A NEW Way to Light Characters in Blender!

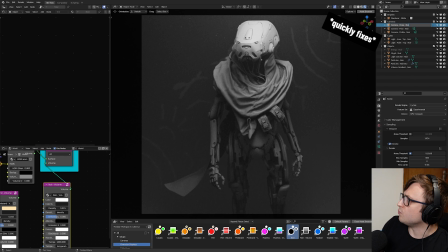4:08 So that should be called close noir. up. We also don't need the world volume.
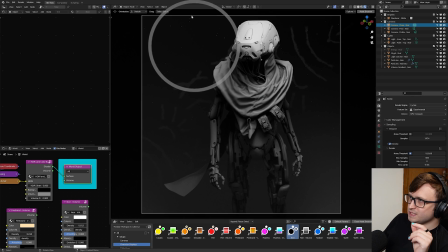4:13 If we disable that, it will still look wonderful as well. All of these presets have like these kind of particle elements, which are easily adjustable that you can see kind of floating around there. So it gives it a bit of a moonlight vibe in this case.
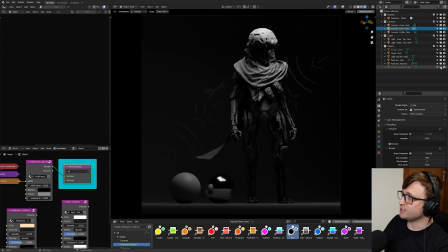4:23 Once again, we don't need the volume gradient, but I think it adds some nice atmospheric, especially if you add the energy back again, because it then filters through that space.
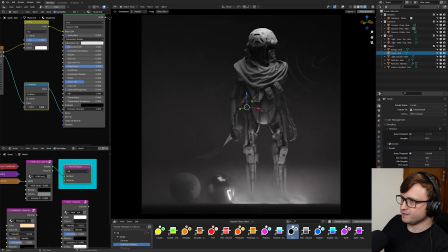4:31 You can also enable and disable these background glyphs and you can quite easily change their opacity. So if you wanted to get a bit stylish and kind of add your own effects behind them, that's fine the whole point of these presets is that everything is easily adjustable
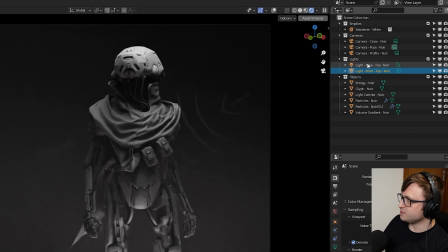4:43 including and especially the lighting you can see there's a naming convention for the lights so light area top noir light point top noir so you can easily see what lights they are just by taking a look at their name so both of these are top lights in this case
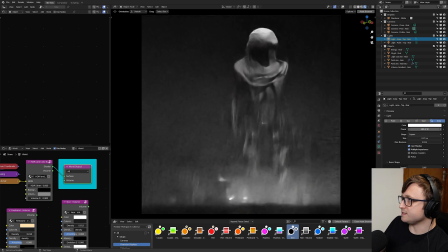4:56 because the lighting is quite limited in this if we take a look at the light settings you can easily increase decrease them change the colors etc
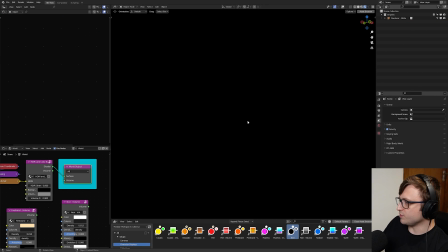5:02 not that you would want to in this particular preset let's take a look at a different preset that's quite styled go for the call stick one so let's
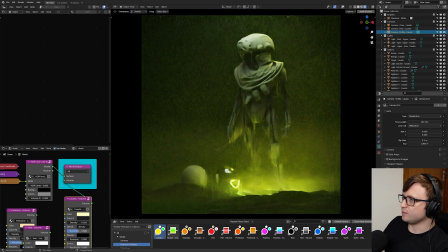5:08 add that world volume and quickly unpack that taking a look at the profile camera so call stick is more of a fun kind of acidic one if you imagine like video game characters that you know deal in like acid type stuff that's what I was kind of imagining for this one meaning that
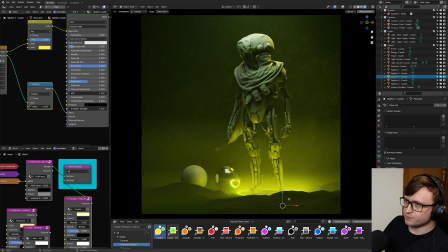5:22 the particles are a bit stronger the colors are more vibrant and also in this case we have some of these like splatter background image textures
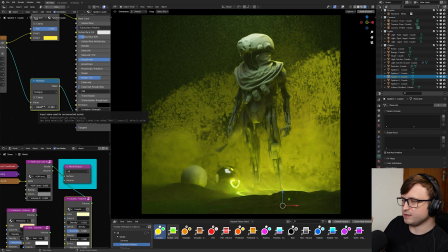5:28 which I'm just overemphasizing their alpha value at the moment just to show them more but basically these have all been
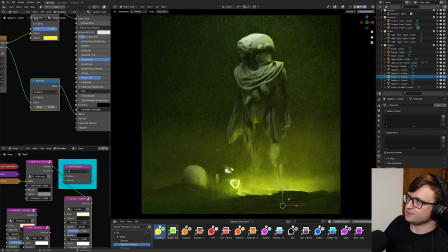5:33 set up so if you want to add some extra texture detail to kind of assist in that rendering process you can.
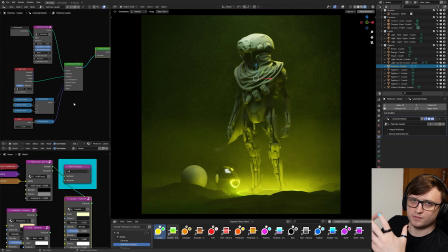5:38 For the particles there are geometry nodes trees basically distributing the points inside of a volume. Some of them are just points some of them are actual instance objects.
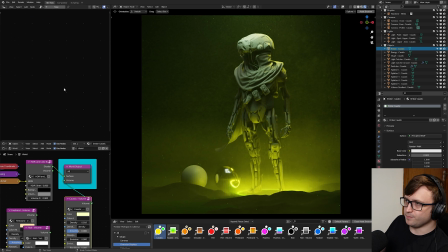5:46 In this case we have an object called ember and we can change the color of that.
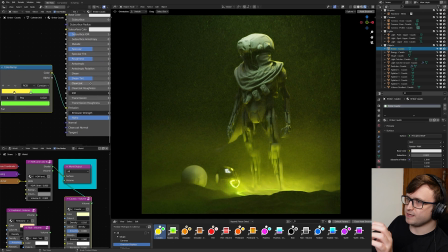5:49 Here I've got a color ramp set up so the different particles that are scattered around actually have random color to them so either yellow or green which kind of fits with that caustic style.
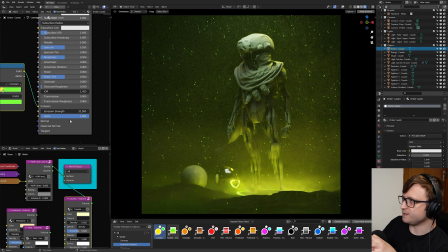5:57 So if I increase the emission strength they'll be like really obviously present there so you can adjust the notes however you like let's take a look at a different preset
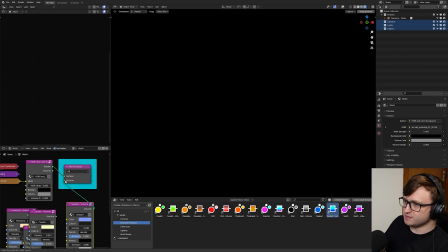6:04 one that's more subtle is the seabed one so yeah this one's been inspired by kind of like underwater styles this one's quite beautiful
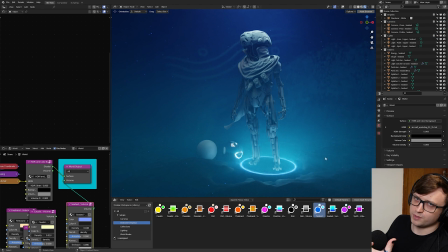6:11 blue one with a stronger volume to let the light filter for it more again going back to the glyphs behind the characters here i tried to do them in a way that kind of fits the theme so this one's got more of like a wavy vibe to it let's take a look from
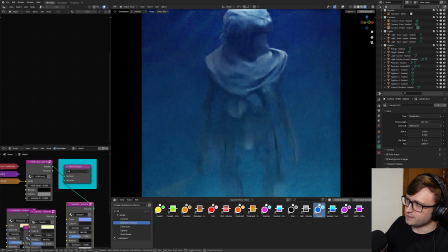6:20 the camera perspective because it's all three-dimensional here in terms of like the volumes you can totally move the camera
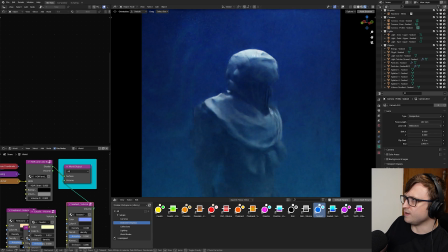6:25 around and readjust it to get like any kind of visual you like so maybe i think i don't like the default camera positions,
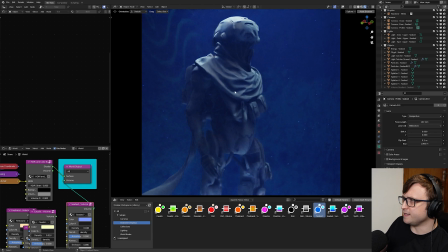6:30 but I want to get something else here. Maybe I like the character in this particular pose and I want to do something a bit stylish.
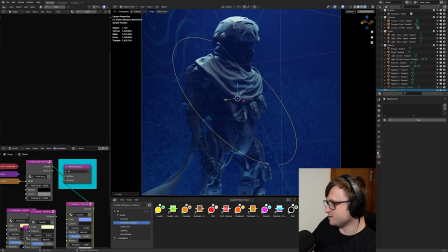6:36 You know, in my traditional old epoch style, I might do something a bit funky with a mission like this.
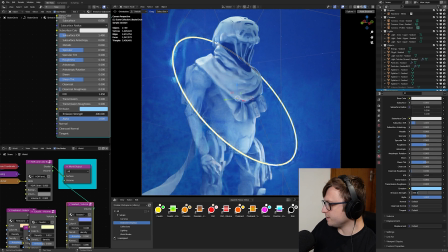6:41 You know, make a little curve object there, make a copy of the emissive seabed object, and you know, start doing artwork in this kind of way.
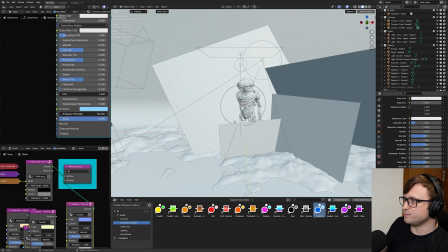6:48 Basically showing that all of these presets are like template starting points. They've been designed in a way that they look good from the get-go,
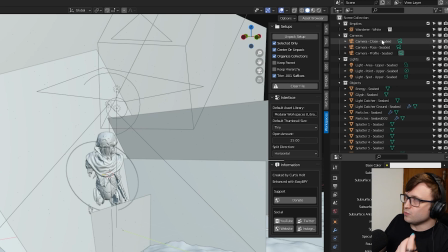6:54 and you can totally use them just as they are for your own artwork but all of the elements are there they are organized and easily discoverable as soon as you unpack them with the modular workspaces add-on and yeah
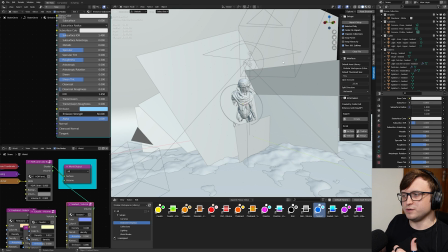7:03 it's basically just a cheat code i suppose a way of jumping to a really cool starting point for character renders let's take a look at another one one of
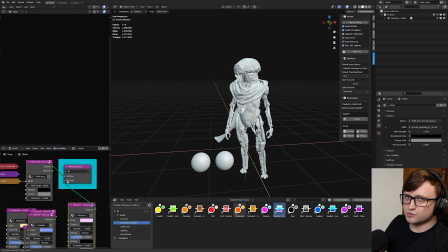7:09 my favorite presets i like the muertos preset because this one's quite vibrant and it's inspired by the mexican day of the dead celebration which
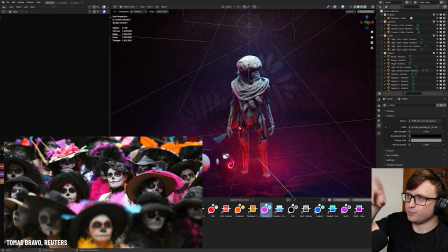7:16 i really like the style for so there's a lot of white blacks and then vibrant colors kind of surrounding there and i try to capture that
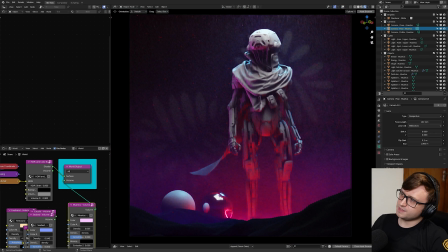7:22 in this preset if i go to like the pose here you can see that in this case we have the wides we have some vibrant colors and
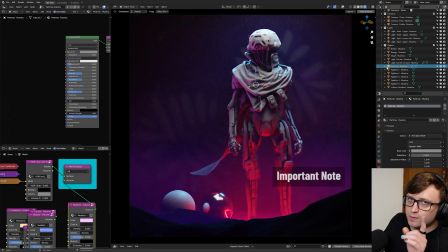7:28 we even have like the colorful particles in the background one note i will make about the particles though is that there is a bit of a bug with collection instances at the moment in blender i haven't written a report for this yet but basically if you have an object which has a geometry
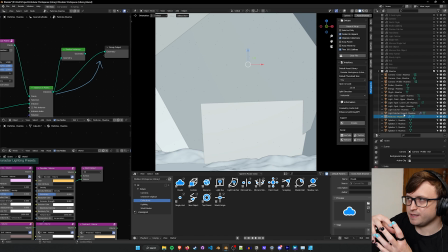7:40 nodes tree on it and you're scattering points in this case i'm doing it in a custom distribute points in volume node if that's part of a collection
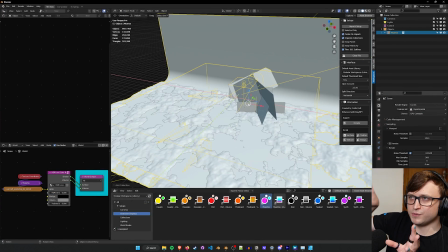7:45 asset and you take it into another blend file when you unpack it for some reason if you don't realize the instances it will copy that object
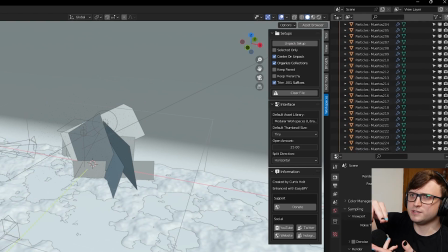7:51 so it will duplicate it for every generated instance inside of the geometry
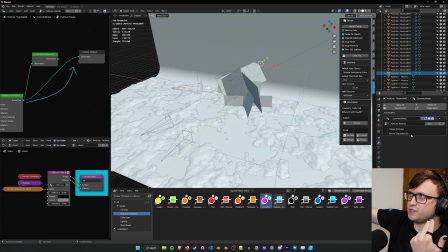7:56 nodes tree and then every new version of that object will also have a copy of the geometry nodes tree on it.